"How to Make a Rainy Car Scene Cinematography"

So to fill in our subject's face and to pull her more from the shadows, I put this light in the front of the car, but still backlit enough to maintain the glow of the rain on the windshield, but enough to fill in the side of her face. And since signs and streetlights are typically high, I kept this light high above the car almost from top down.
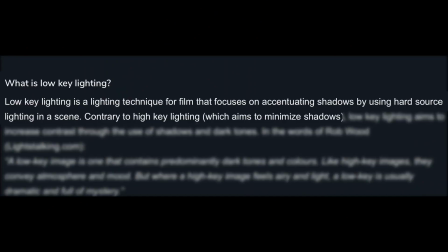Again, I wanted to maintain the night feel, so I kept the lighting low key because I didn't want to fill in many of the shadows on her camera side of her face. But since this technically is our key light and a large portion of the light is still hitting our subject's face, it was really harsh in casting those harsh shadows on her face, so I wanted to diffuse it.
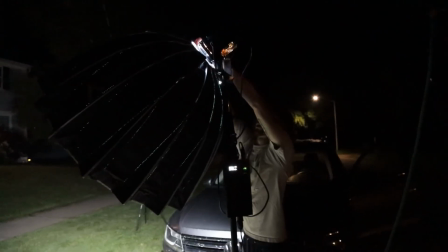So I added my Aperture light dome just to diffuse the light a little bit more and look extra nice and soft on her face.
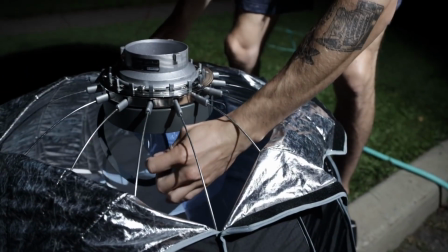And since everything felt so warm, I took a blue gel to this one. This light could be motivated by a cool sign or even just a different colored street light.
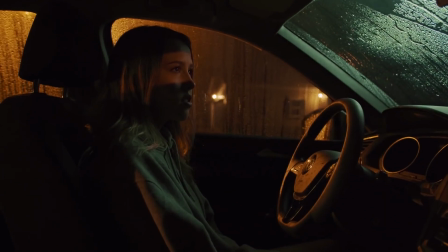The main reason for adding a cool temperature light is to add color contrast to the opposite side of the frame. So often in Hollywood, you'll see color contrast in lighting, wardrobe, etc. So on the color wheel, Opposite from orange, you have blue. Opposite from green, you have red. It adds to the cinematic and pleasing look without clashing colors.
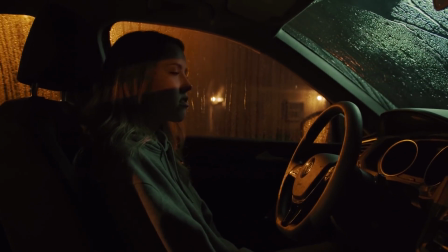So I placed this light on frame right, opposite of the first warm light, just to balance out the image. So let's take a look at the progression of the lights that we've added here.
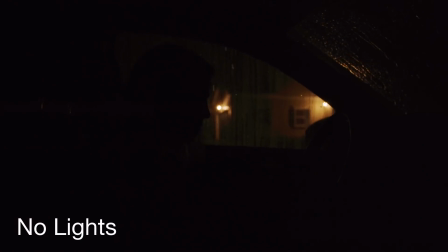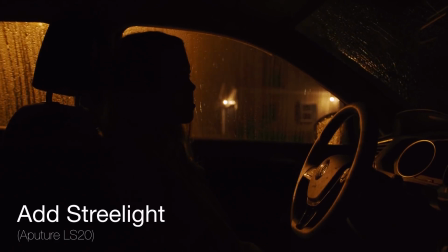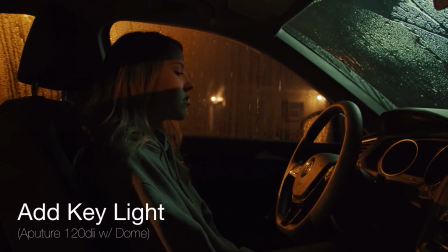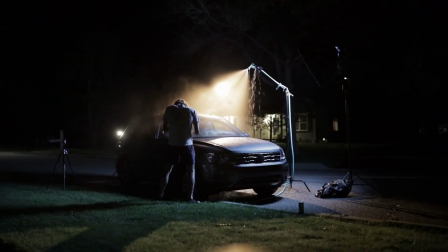Okay, so to switch the shot, I wanted to take this one outside of the car and really be in the rain.
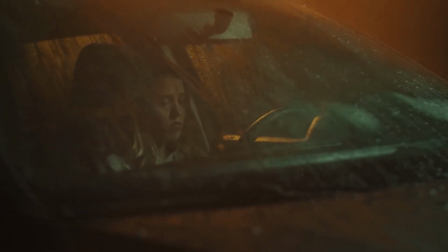So let's break that down and see what changed. So to get more compression out of the rain in the foreground and background and get a lot more soft, creamy bokeh,
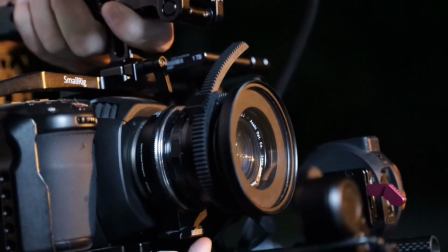I switched my lens from the Sigma 18-35 to my Super Takumar 1960s 50mm, and that lens produces amazing flaring and such soft vintage look. So if you want me to do a video on that, leave a comment down below.
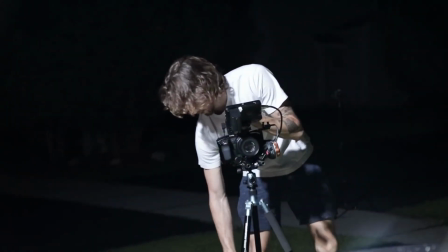Now that I'm outside, I wanted to shoot through the windshield on the passenger side so you still maintain that orange glow behind her. But now that I moved the shot, we need to make some slight adjustments to the lights and the set. When I moved the shot, the hose became visible.
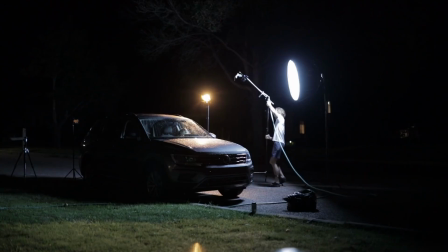So I moved it further towards the back of the car so it was again hidden by that pillar. Be mindful that when adjusting shots, things like lights, stands, bad reflections you don't want may become visible and require adjusting.
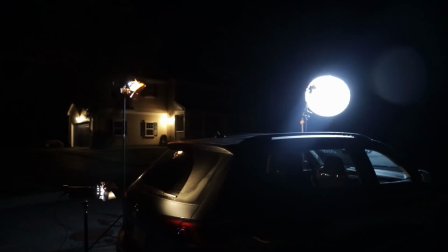My key light, the dome, I moved a slight amount away from the camera because when I moved the shot, it started to fill in too much of the shadows on our face, and I wanted to maintain that low-key lighting without filling in the shadows on our subject. And then that warm silhouette light, that first light that I added, I moved towards the back of the car as well because when I moved the shot, the stand became visible. And then for brightness, I dropped the brightness of my cool key light because it was starting to wash out a lot of the raindrops, and since I was shooting through the windshield, it was very bright and hard to see what was actually inside the car. And then for the two warm lights, I brought the exposure of both of those up because when shooting through the windshield, that was cutting out some of the light. But let's take a look at the progression of those shots and then see our final shots compiled.
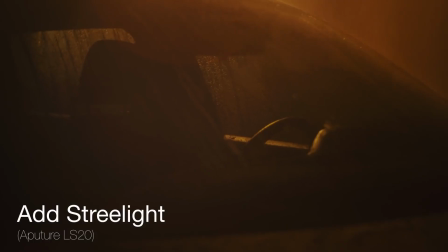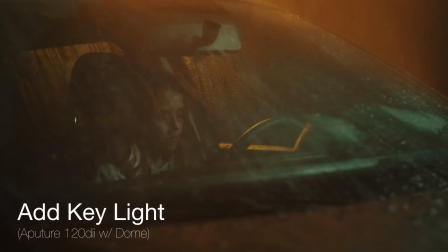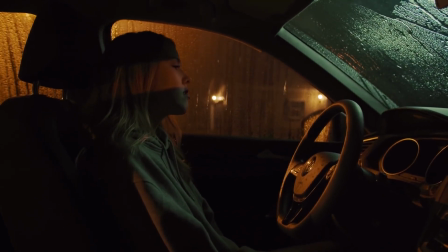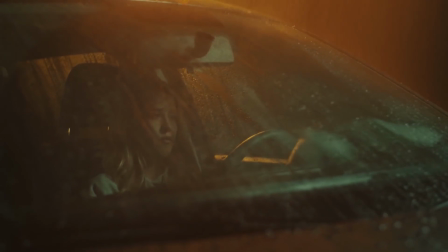Thank you so much for watching. I hope this was helpful and you learned something. If you recreate this or use it in any of your own work, please tag me in it or make sure to send it my way.
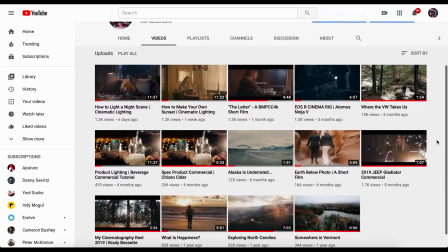Leave a comment below for any future videos that you'd like to see. I love to hear your ideas. But I'm gonna cut this lesson short to give you all time to like, share, and subscribe. Class dismissed.